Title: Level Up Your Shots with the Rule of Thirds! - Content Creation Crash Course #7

Now, the rule of third is that it's a creative balance. It's not like a formal power balance. This one is more of a creative balance.
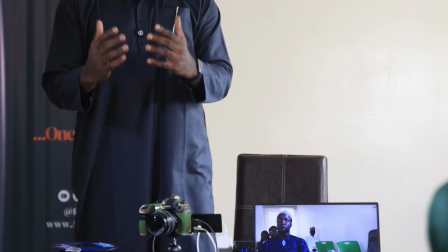So turn slightly. Something just slightly. So if you get him to talk like this, and now take the shot,
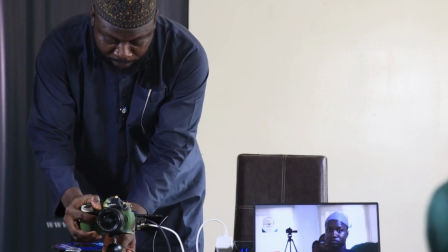I'm sure you'll have seen this kind of framing a lot of times.
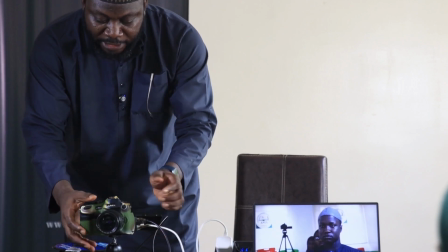So you see him slightly turned to this side. Now, this is the rule of third. That is, you put him on one side, and then you put more space where he's looking than where he's backing.
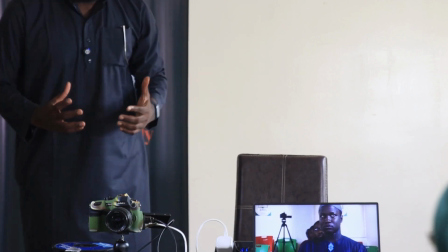It's more of creative. So it looks like he could be potentially talking to someone.
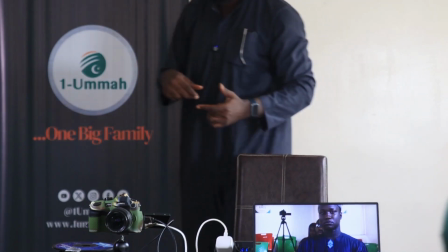He could even be talking to the camera. Look into the lens of the camera. Yes. And then deliver your khutbah for it.
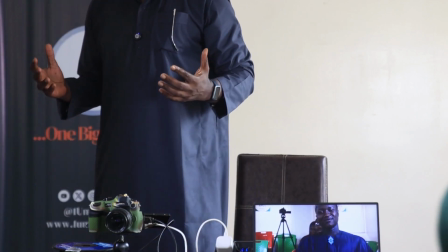Or tell me how has the Tinubu economy been affecting you?
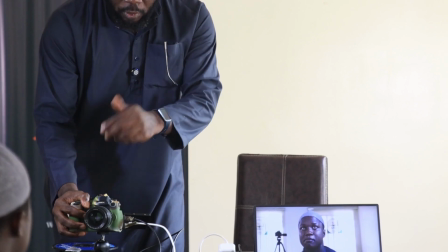So you see that if I take him, the way he's slightly bent, look into the lens, the way he's slightly bent is a bit funny
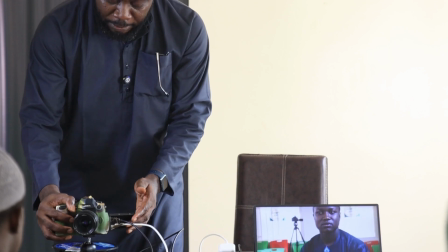if I put him in the middle. But it can become a bit more natural if I put him aside.
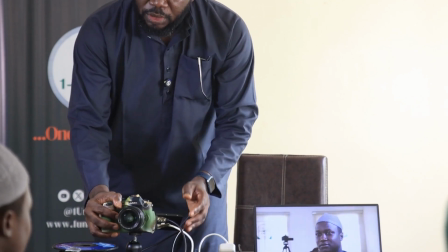So just talk slightly off the lens, and then tell us, how this morning was.
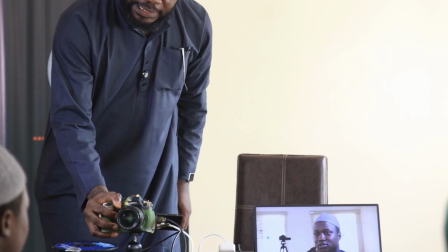How did you get here this morning?
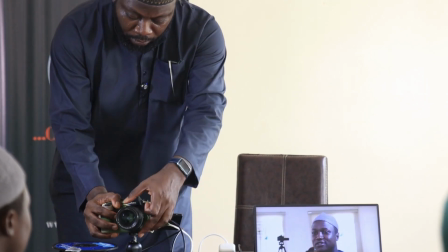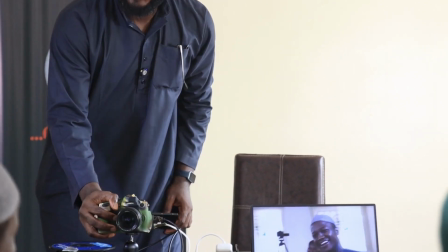You get the point. There are some conversations that are sweeter, that carry a lot more emotion when you put it on one side. It's less formal, and it can be, especially for a medium shot to a close-up shot. If you are moving from like medium to close-up, that rule of third can really, even in photography, you can really bring in a lot of emotion, a lot of strength by putting more space where the person is facing, where the flow. If it's something moving, if a car is moving, if you are taking the picture of a car that is moving in this, and you keep the car like 1/3 of the space as it's moving in this direction, it can really gives a lot of connection. So you can use that when you are recording a lecturer, when you are telling a story, when you are narrating experiences. You might want to use that rather than centralizing your shot. Widows, kind of things, you see them talking from one side, they will not put it in the middle.
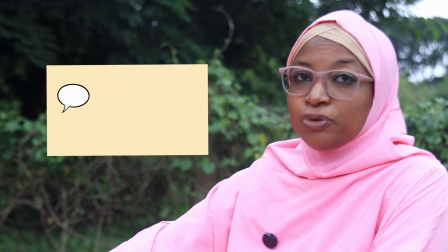It also gives you chance to write things in the open space that you left.
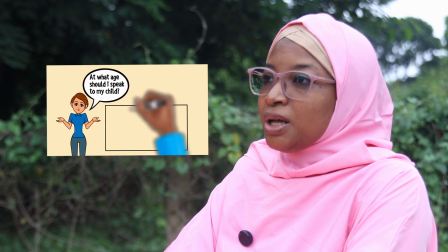Yes, documentary will often have that, because that's the opportunity to show something, to write something, to make something flow from that other perspective. So that rule of third can be very powerful. So if your shot is well framed with respect to filling up the frame, filling up the frame is essentially saying, don't take a shot that wastes a lot of the frame. Filling up the frame is this. Don't take a shot.
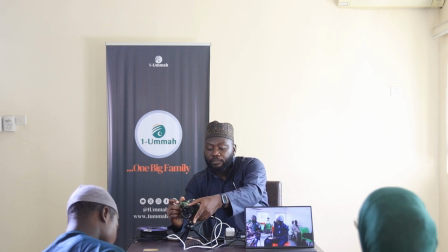Don't say you want to take him and take this.
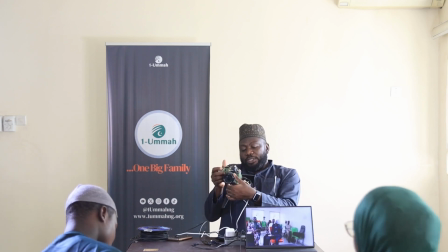If I want to snap him now doing something, don't take this and say it's him that you are taking.
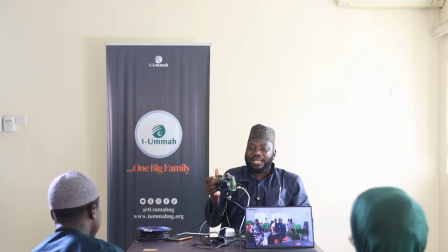You can't tell me it's him. It's the whole class, it's this, it's that, every other thing, but don't tell me it's him as a professional.
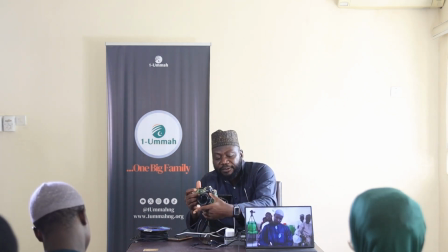If it's him, then you need to give me a medium shot. You need to fill the frame with him up to 60% minimum of the frame.